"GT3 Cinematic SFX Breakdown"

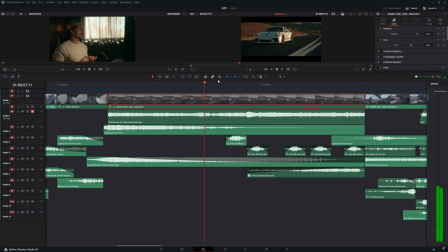(8:46)
And a lot of times I get asked, like, where can I add more sound effects? People will send me their videos. They'll be like, hey, I don't know where else sound effects can go and it still feels empty. And a typical rule of thumb that I like to play by is if something is moving in the frame, feel free to give it a sound. Even if it doesn't make a sound, just make one up that feels fitting for it. In this case, it's the paint on the road, it's the stripes.
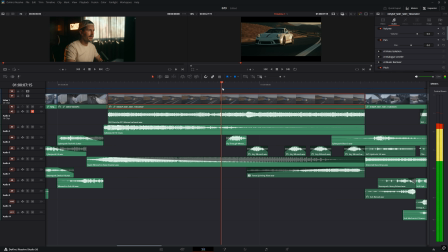(9:08)
So we've got that line exiting the frame. I gave that a sound. And then we've got the dotted lines then entering the frame too. This is fun because I use the same whoosh over and over, but I went up in pitch each time. So this is, let's see, -12, -8, -4, 0.
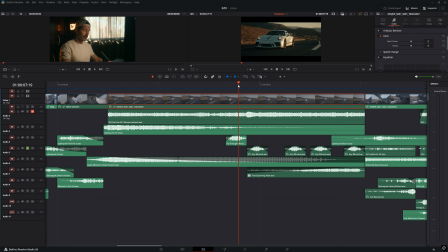(9:28)
And what that did was it kind of like subconsciously, like it's not super clear to the, like it's not obvious, but it created its own little riser to build anticipation for the next scene. And if we play them back, you'll understand what I'm talking about. Then it gets to the shifting.
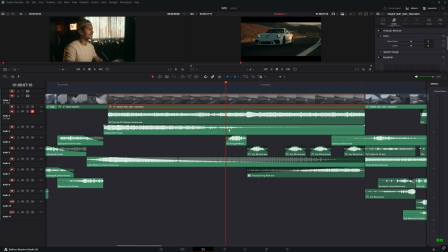(9:45)
So that was just a fun little thing that I added here that I enjoyed. We also have an actual riser playing underneath that. So if we play this all back together, it sounds like this.
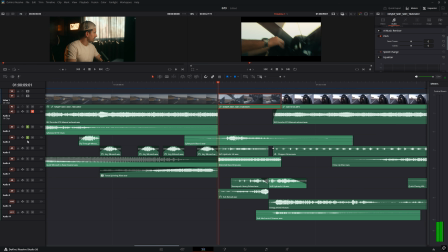(10:02)
Then we get to the shifting. So with that riser, I put a bass drop payoff right here. And then for the sound of the shifting itself, we've got this cyberpunk blast right here.
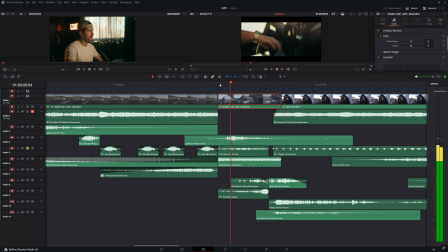(10:19)
And then we have this hydraulic hit down here. More of a mechanical sound. Then we've got the steampunk heavy reload. higher pitched mechanical sound, higher tone. And then we've got this sub reload down here,
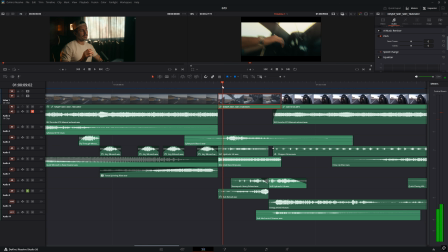(10:35)
which is technically a hit, but I played it in reverse to make it into a riser. Fun little trick you can do. So if we play that all back together, and then that tiny riser leads to this GoPro shot right here.
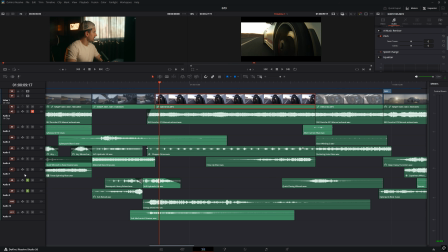(10:51)
So with this GoPro shot, it's pretty simple, honestly. We've got this hit down here that kind of acts as a transitionary sound between these two scenes. And then we've got a more solid hit as like a scene separator with this energy shield hit.
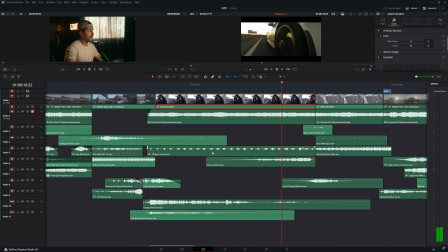(11:10)
And then another downer as well. And I really like to add this chopper drone sound when I have like shots next to the wheel. It kind of feels more visceral, like you're right up in the action. So we'll play that.
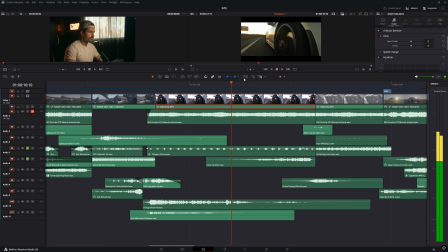(11:25)
And then we have this close-up riser. So all that together sounds like this.
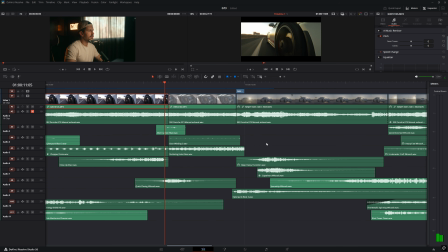(11:35)
And then that takes us to the steering wheel shot,
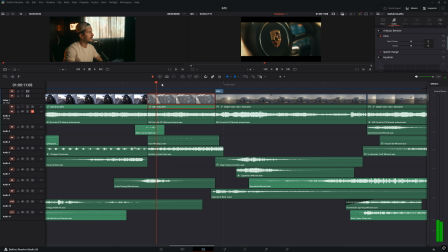(11:38)
which honestly I had to get creative for because not a lot is happening in this scene, but I still wanted it to have its own sound. So we have this really light little mechanical sound. Tiny.
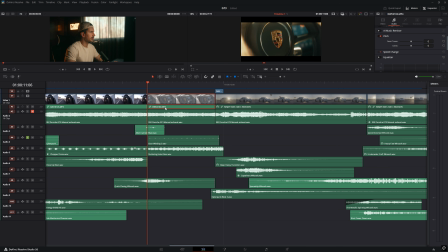(11:52)
And then I just tossed in this gear winding sound because I wanted some kind of like background texture noise. I thought it was fun. Super subtle. And then we've got this little riser right here.
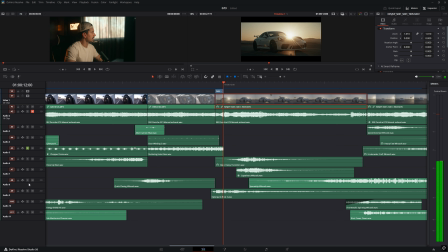(12:06)
It's more of a piece of a riser, actually. And then a whoosh sound to transition across to the steering wheel scene. So we play those together. Sounds like this.
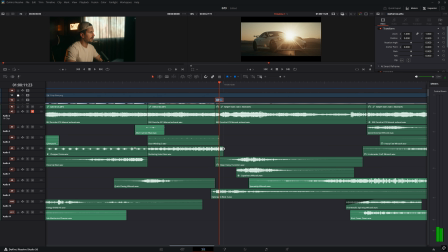(12:21)
And then we get to some driving shots. So first we have an introductory blast right here.
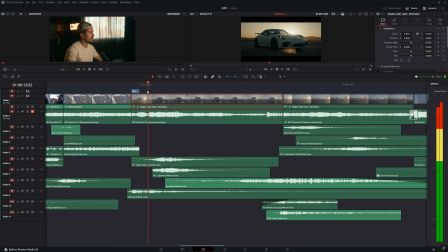(12:30)
And then after that, it's just two whoosh sounds for this sign passing in the background. So let's solo out this top one. Low pitch whoosh mixed with high pitch whoosh, thus creating depth.
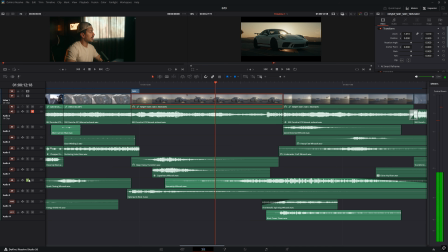(12:46)
All of that is being placed over this really long whoosh down here, which spreads across both these scenes.